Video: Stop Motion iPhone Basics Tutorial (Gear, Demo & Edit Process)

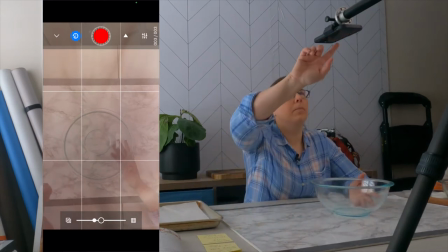So I'm going to look up because there's something leaning on that page there.
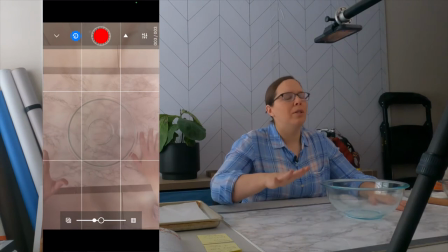And I want to make sure this is sort of in the center, get it lined up again we have our timer set to five seconds so every five seconds
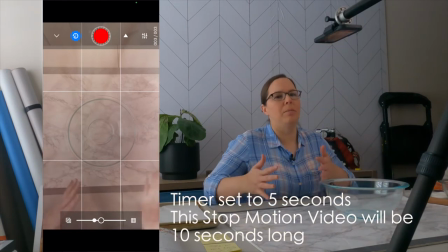is going to take a picture and essentially stop motion is that it's just a series of pictures coming together to show some movement super fun okay here we go so i'm going to hear it click on the first shot okay now i'm ready to go i'm going to pour the flour in
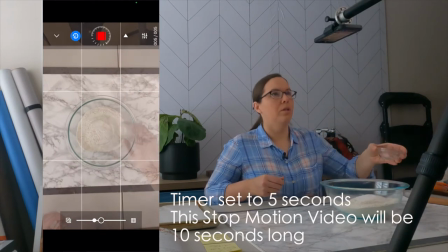okay I'm gonna pour the sugar in baking
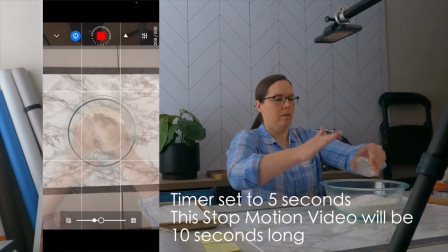powder salt
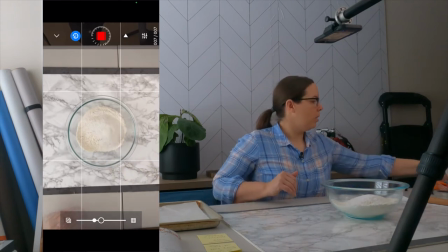okay so this could be a
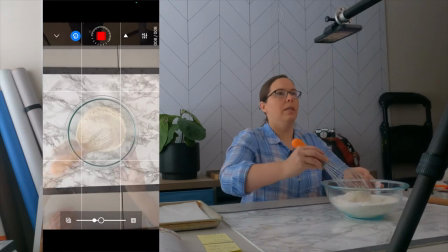video on kitchenware I could be using this I don't want my hands shown I'm just gonna have a fluid come together and then move.
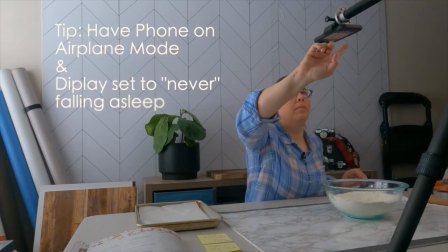Okay so now I'm going to pause it. Okay I put those main ingredients in. Now I'm going to be dumping in some butter for these scones and then using the pastry cutter.
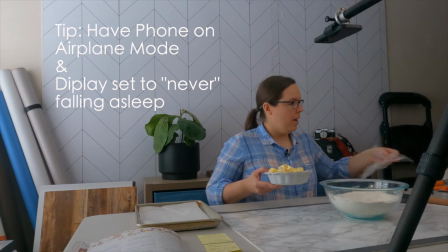So I could then add in my hands on these if it's going to take longer but we'll see how this goes.
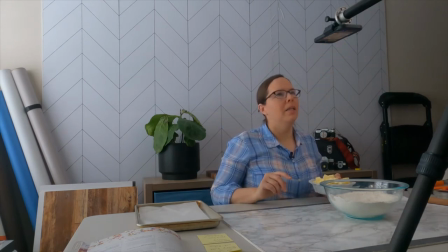Okay So I'm going to go back to my five seconds. I might just put some butter in at a time.
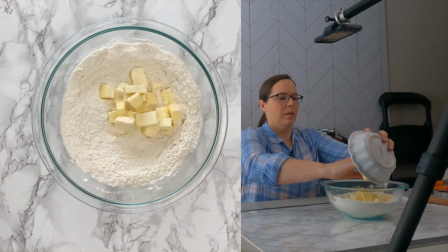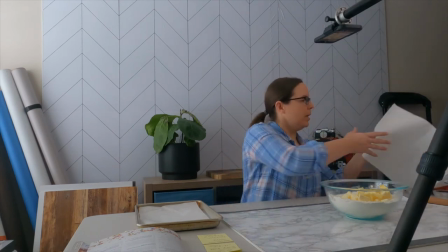And I brought paper towels with me because I know this is going to get messy.
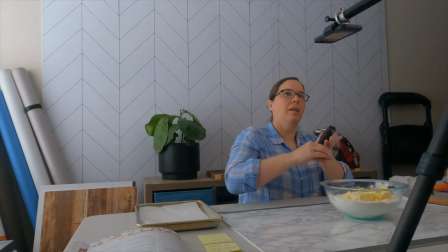Okay, so now I'm going to try this.
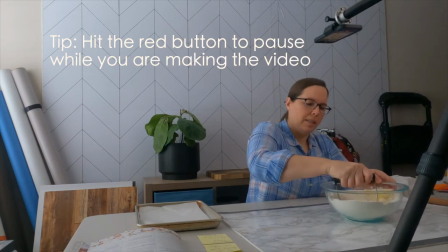I'm going to pause it and I'm going to do the next step completely off camera and then when it comes back to the next image it's going to be all crumbly exactly where we want it to be.
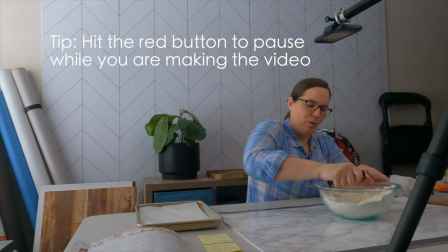I want to keep it at the same I don't want to move around too much because then you'll see the change. Now if you wanted to show your hands doing the whole process that's totally up to you and I've done that before and it's
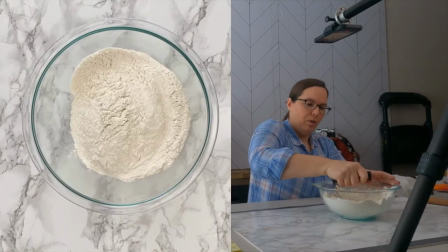fun but I just wanted to try something new when it's completely fluid and you don't see the person's hand at all and everything kind of
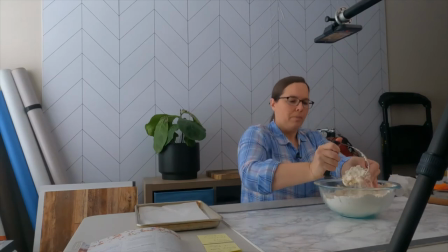flows together this
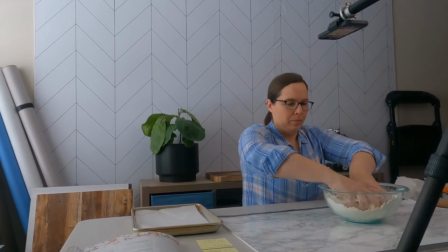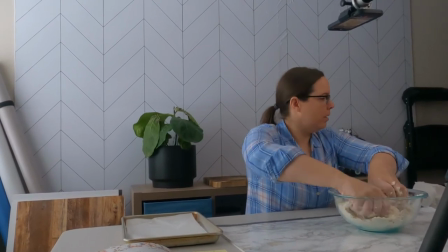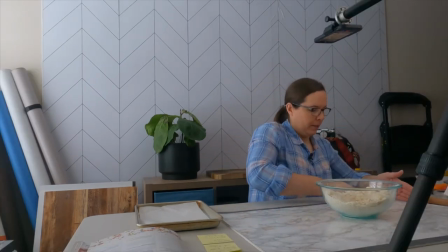is just a fake um marble kind of like a peel and stick on a foam board for my backboard here use it a lot
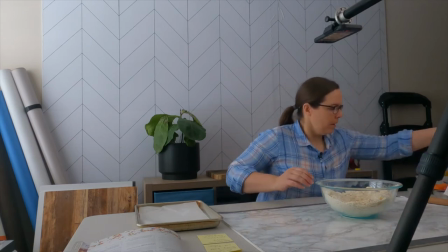for my food photography okay so i know milk is going to be in the next setup so i have that ready to go and I'm going to pack all this up and get organized and I know my vanilla is next
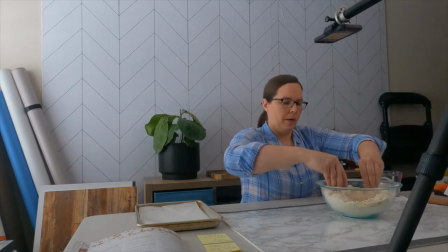okay so we're going to make make the well so the next shot you'll see all this incorporated
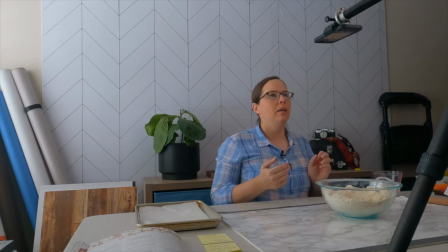okay and here we go we're just going to do another shot I'm going to pour the butter in now I'm going to pour the vanilla, have it take the shot.